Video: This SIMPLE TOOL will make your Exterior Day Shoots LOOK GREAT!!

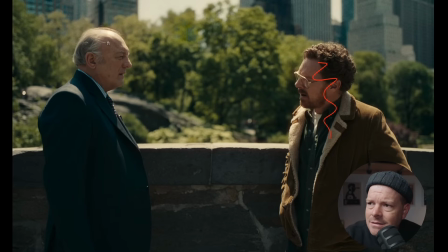(4:06)
Because I think, and I'm not sure about this, this is so hot that exposing for that is going to make this very dark. So I would guess they probably have some sort of bounce coming back to them. Now, today I wanted to talk about this because I think it's really interesting.
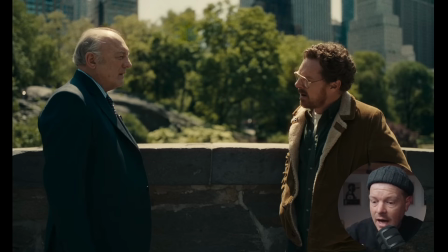(4:24)
Is like, these are sort of shots that as I am coming up and I'm trying to become a better cinematographer, and I think this is a type of shoot that you could do in your films too, which is like, you just got to do a setup outside, two characters talking to each other.
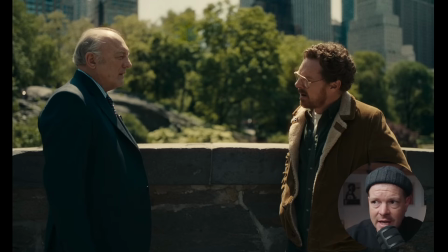(4:40)
It's not ideal. You're not able to schedule. You don't have the resources to be able to wait until the shoot one coverage in the morning so they're backlit, and then you wait another 6 hours so that the second character is backlit and they shoot them. You don't have the resource for that. You got to just shoot this scene in 90 minutes and you're like, let's go.
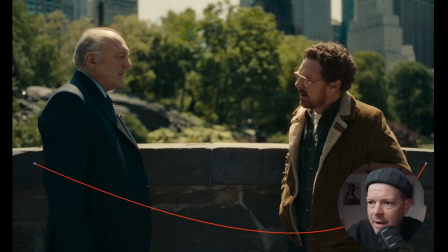(5:00)
So I think if you have the ability to put some sort of bounce in front of them to bring level back, that would be very helpful. Like literally a white bed sheet if you have to. Foam core, styrofoam, anything to bring level back to them, right?
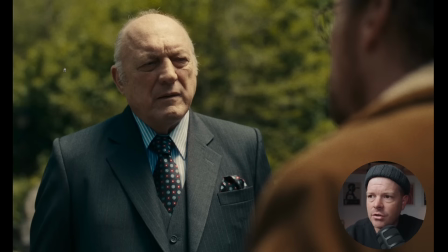(5:17)
Let's move on into the coverage. I think this is really interesting. You can see this level and has softened up on this character quite a bit.
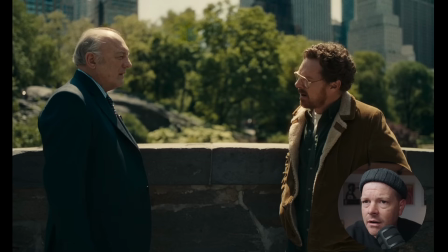(5:26)
Like, look at how hard this is right here versus how soft this is.
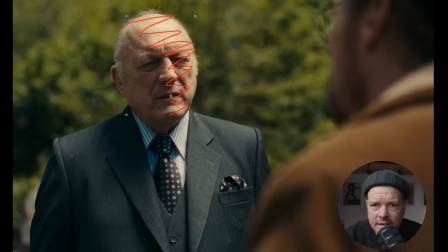(5:31)
This whole light on his face is totally diffused, and it was not before. Like, look at how soft this light is, how soft this light is compared to previous scene, hard light right here.
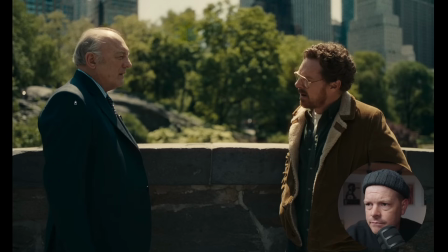(5:47)
Super hard light right there. Super hard light right here.
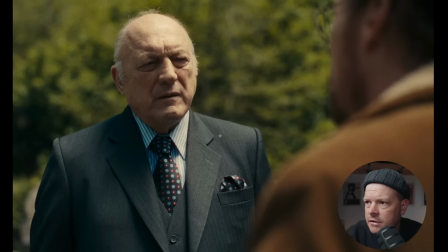(5:52)
Now, soft. So what's happening? So what's happening is they're probably flying a 20 by silk above these guys so that they can get this softness. And actually, I say that they're probably, they are.
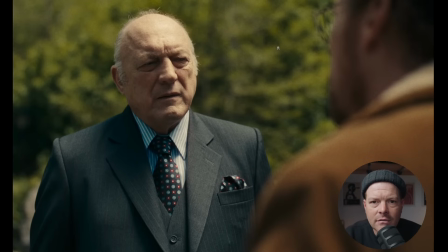(6:10)
And I'm going to show you later on in the video as to why I know that for a fact. They're flying like a 20 by maybe quarter grid, half grid, or something that still gives you the heat of the sun. Like, you don't want it to be like, you don't want to put like bleached muzz over their head and then it's just going to make this all super soft. At least I don't think. I think you're using some sort of like
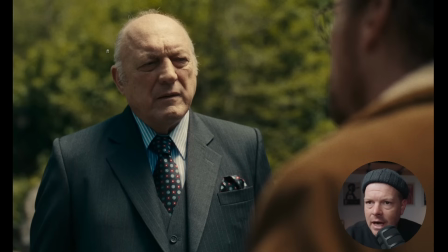(6:31)
soft-ish diffusion, but it's not the most diffused that you can get because you want it to be flattering. I also think that there's again, they might be having like a bead board or a pancake,
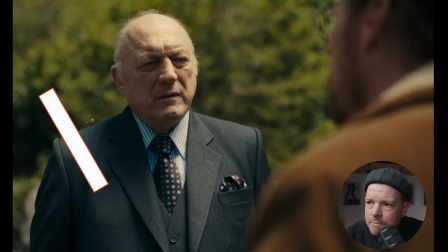(6:46)
or a pizza box right here, which is bouncing level back into this guy's face.
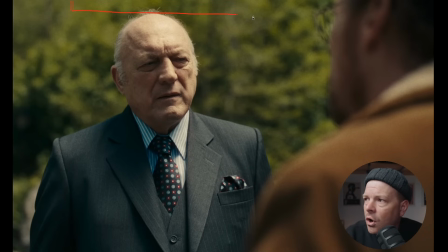(6:50)
Basically, what you're looking at is like you build an overhead grip rig, right? So it's like you have your key grip, your grips build a 20 by silk to go above them. Now, I know what you're thinking. Well, I don't have 20 by silk. I don't have a 20 by frame.
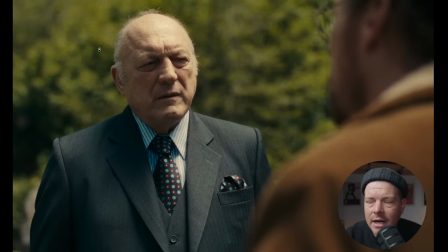(7:06)
I don't have a truck large enough to put a 20 by frame on. I don't have the stands that I need. I'm not able to tie it down. I don't have the labor. Okay, this is what hopefully this channel is being used for, is like us asking the question, how do big budget long form narratives do their thing? And then how can we do it?
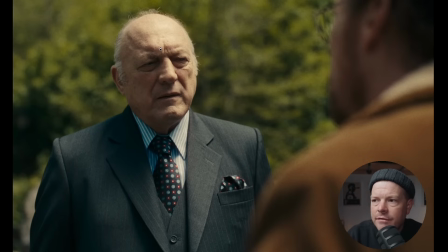(7:21)
I think the thing is, the one thing that makes this shot more difficult than the following coverage is that he is dirty in the frame, which means that he also needs to be diffused. Otherwise, if he's not diffused, if this character is just diffused by like a floppy or something, or like a 4x,
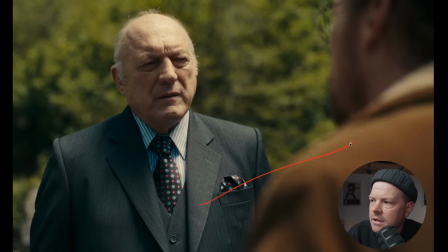(7:40)
and this character right here is not diffused, we're immediately going to go look at this guy because he's going to be so bright compared to this guy, and that's not what you want at all. You want your eyes to go immediately, boom, right here in his eye sockets. That's what you want to look at.
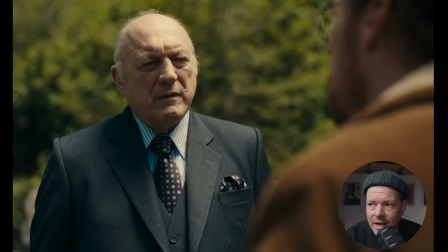(7:54)
So I think for us who are on smaller budget levels, who are trying to figure out how to navigate some DIY stuff, I think you could probably, there's a couple options. You choose to frame this gentleman out so that he's not in the frame.